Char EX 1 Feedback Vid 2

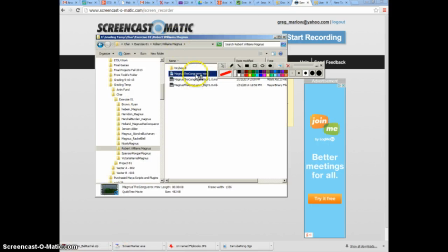Okay, so carrying on from the previous video, we'll start with Robert. Robert, come on, video. There we go.
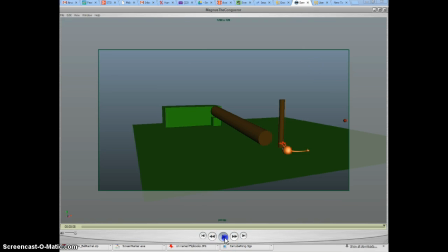So when we watch this, I think your character's a little. Your squash and stretch seems a little. Like it hits and maybe carries on a little long.
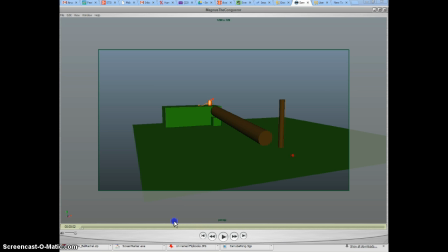Um, like the ripple and it carries on a little long, and like it's maybe a touch too much squash and stretch for the amount of jump you're getting. You're also getting little things like this when you jump up in the air and then some force turns the character around before it comes down.
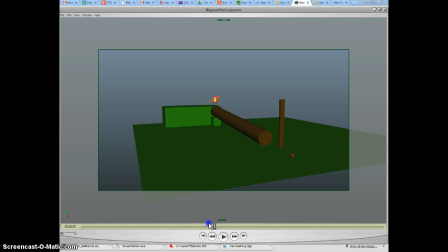So I think you need to like feel like you're adding that turn in to the jump originally. As he goes up, it's like he's pushing off at an angle to make that turn. Otherwise, it just feels like some other external force twisted him.
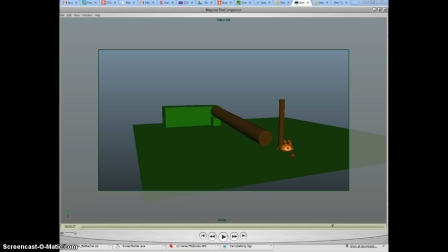I think it needs a reasonable amount of polish. You get stuff like the character does kind of slow down on this landing as it comes in, and you've already got it squashed like here instead of still stretching before it hits the ground.
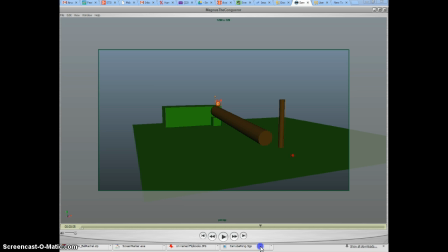The tail's blowing through the floor. Um, I think the biggest offender on this one is just how far away we are. Like the staging in this just could really be improved just by pushing it in as close as you can get it.
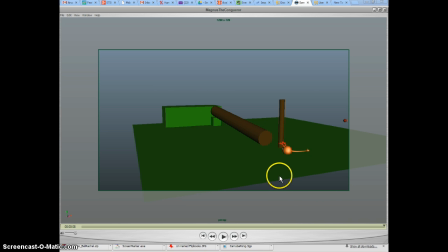Like the staging is how can we best present the acting or the action that happens in the animation, and we got all of this area over here and all of this area up here that just isn't even displaying anything.
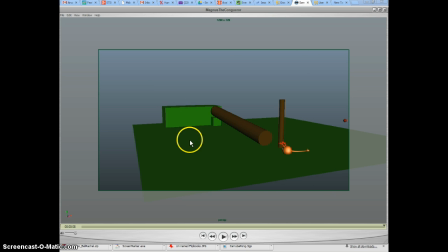So I think you could really trim that up, really tighten this staging up, and then I think playing with the timing, playing with the sort of the deformations, and really getting that to work a little bit better,
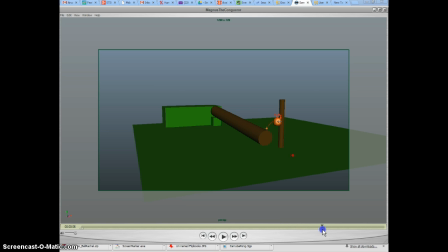and just being a little bit more careful about little things like the tail blowing to the floor and stuff like that.
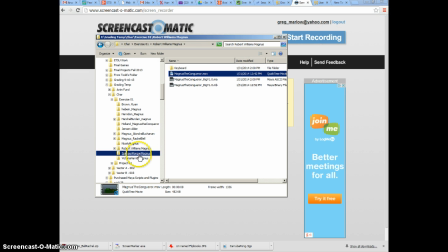Okay, Spencer.
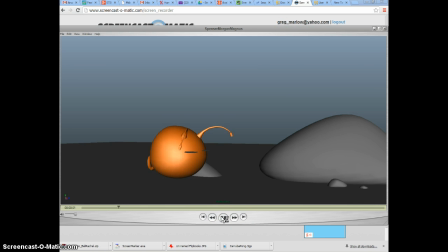Okay, Spencer, yours is actually pretty good. You got a lot of deformation. You got a lot of nice stuff going on with the tail.
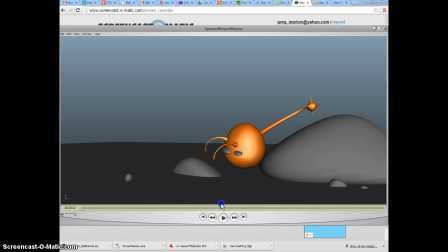You may be able to do a little bit less twinning on the antenna. The thing I think that is happening on yours is your character's hitting a pose and kind of locking in it a little bit. So, for example, this one isn't as bad. It's kind of moving around, but when it pops up in this pose,
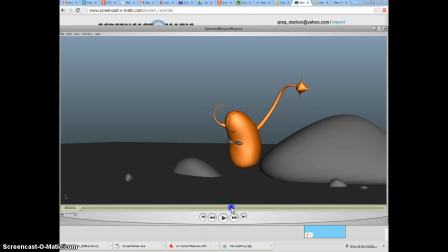the ball itself kind of hits that pose and then doesn't change for maybe 10 frames there. And so what you want is you want to hit very close to it, but you want to have what's called a moving hold,
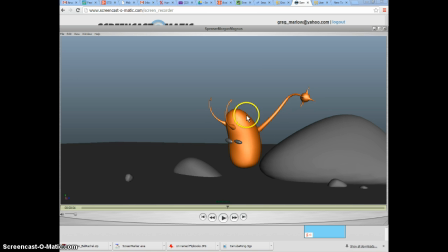which is where your pose is really close, but you don't have any pixels that just stop moving entirely because they're the same every frame. And because that feels like a part of the character just kind of dies on screen then. And you get another one here, like it hits this point and just kind of sticks there.
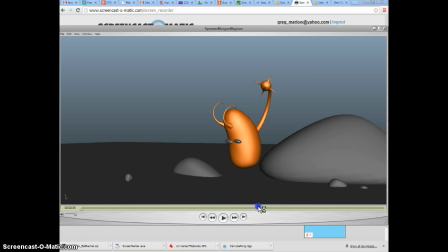As opposed to like this part where it hits it and kind of keeps moving around just a touch, just like maybe just sort of eases into it just a touch. Otherwise, like a lot of this motion's really good.
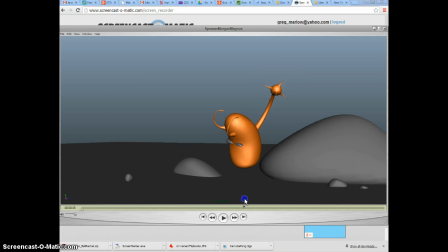But I think a little bit of that would really go a long way, and you get some stuff like these antennas just kind of stop for a while. So I think you could play around with that and get just a little bit more polish, and it would really go a long ways. But I like the personality that's coming through in this one.
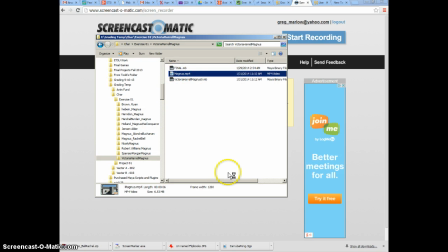Okay, Victoria.
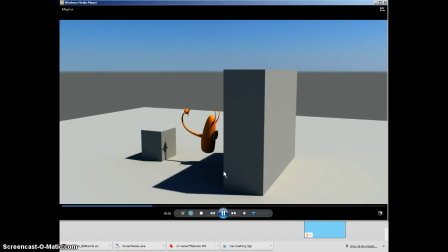There you go. I think that you have two issues, maybe three going on in here. Maybe two.
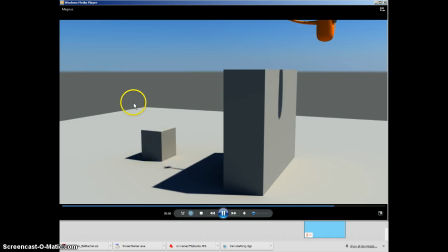We'll try three. Your character, when it lands, you get this sort of squash, but then it kind of has this jiggle that happens it feels almost systematically, and it's just a little too big, and it's just a little too much on each of them.
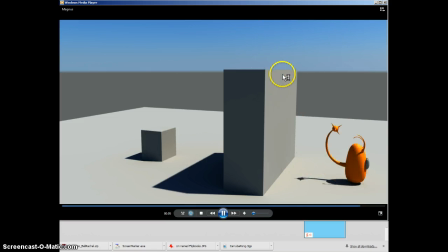It just makes it feel very rubbery and jello-y. So I think kind of toning that down a little bit, um, I think you also kind of have that thing that we mentioned earlier with a couple of them where all the poses are kind of hitting at the same time.
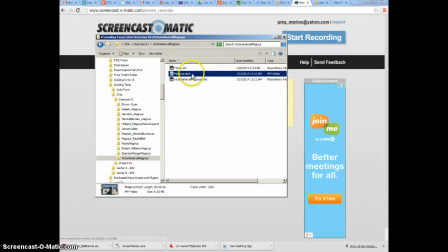So you see it a lot on the turns up here when it's looking around
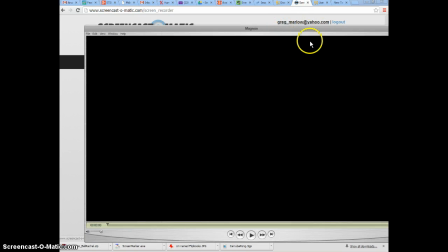at the top of the box.
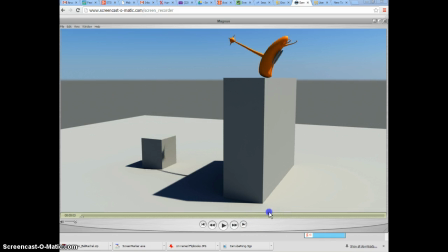Gets up here and it's kind of like it goes. Let's see. It hits this pose, and then it hits this pose, and then it hits this pose,
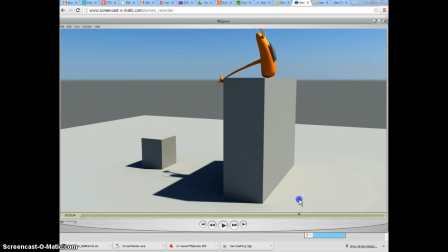and then it hits this pose, and everything is kind of hitting those poses all at the same time, and it really just needs to break it up so it doesn't all feel like it's hitting at the same time. There's that, the squishiness, and then I think you got just a little bit of some of the stuff in here.
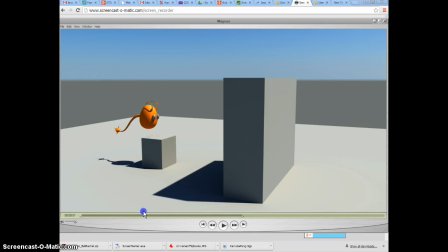Oh, no, this actually looks pretty good, the angles you kind of got going on here. I think you kind of angle the, sorry, microphone slipped here. I think you kind of angle the way the character comes in on these landings and stuff, but you know, that's actually a little bit more nitpicky.
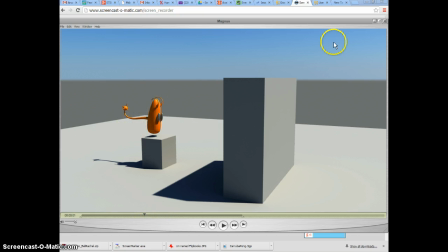But yeah, I think maybe building in a little bit more overlapping action to some of the limbs too, to the tail and the antenna.
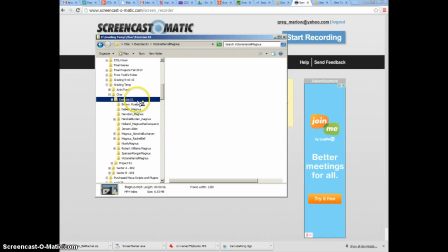And I think I have one more in here.
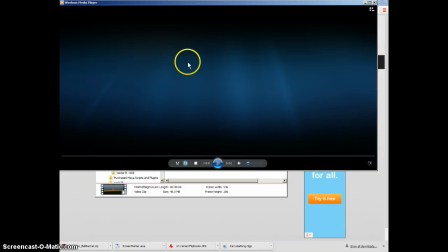Charity.
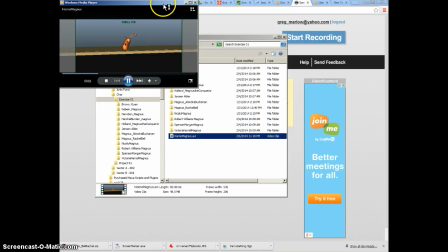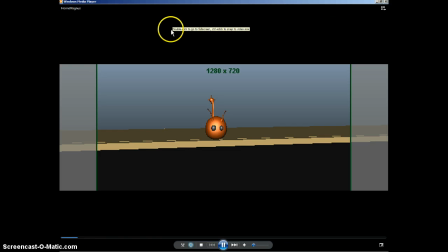Charity, your squash and stretch and everything is looking pretty good in here. And I think a lot of your poses are looking good. Your timing's actually looking pretty good.
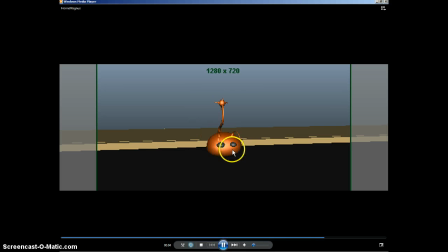I think that you're having a little bit of that where it feels like some stuff is kind of hitting and freezing, and a little bit of some stuff kind of hitting at the same time. Like these two looks would really help if the tail got there after the character's head turned. So you kind of had this drag and then this overshoot with the tail.
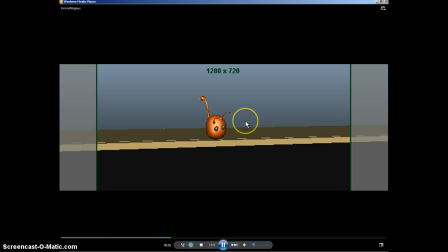I also think but I think the biggest issue with this one that's kind of striking me is just kind of the staging. This is just not like it's not the best way to see this action happen. Like the tail feels like it's kind of growing out of the top of the head, and then it kind of disappears in some of the frames like this.
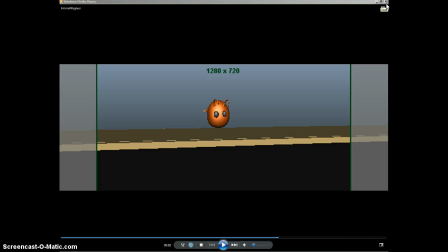And it's just kind of hard to see what's going. So I think just having it from just a little bit more of an angle would really help on this one. But otherwise, the bounces are looking really good on this, and I kind of like the personality you got going on.
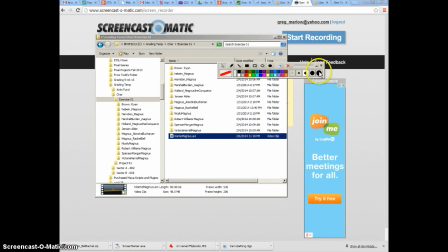So I have one of the Maya files open here.
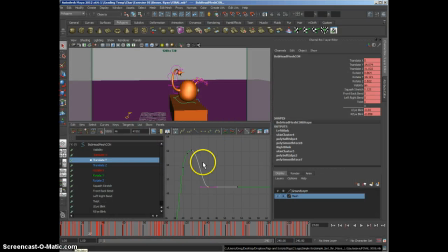I'm just going to show you a little bit about what I'm talking about. And sorry, Ryan, I'm just going to kind of use yours to kind of pick on here. Not really picking on it, but so you can kind of see what's going on. So you'll see that when I say it kind of eases in,
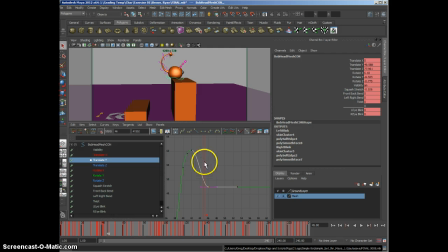this is our up and down curve, or translate Y. So this is what controls how the character goes up and down. And as you see as we get in here, as the character moves closer to the ground,
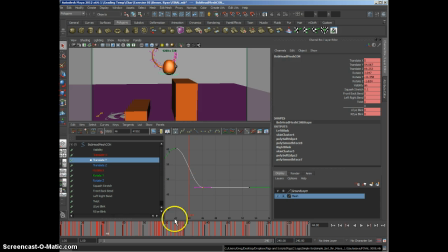this translate Y just starts to flatten out. And so when we go from frame 45, let me go back one. If I go from frame 44 to 45, that's a pretty big jump in value there, right?
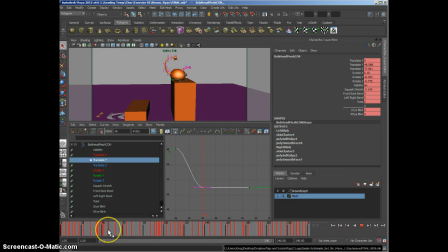But then from frame 45 to 46, it's really not much of a jump in value at all. And so that's why it feels like it's slowing down.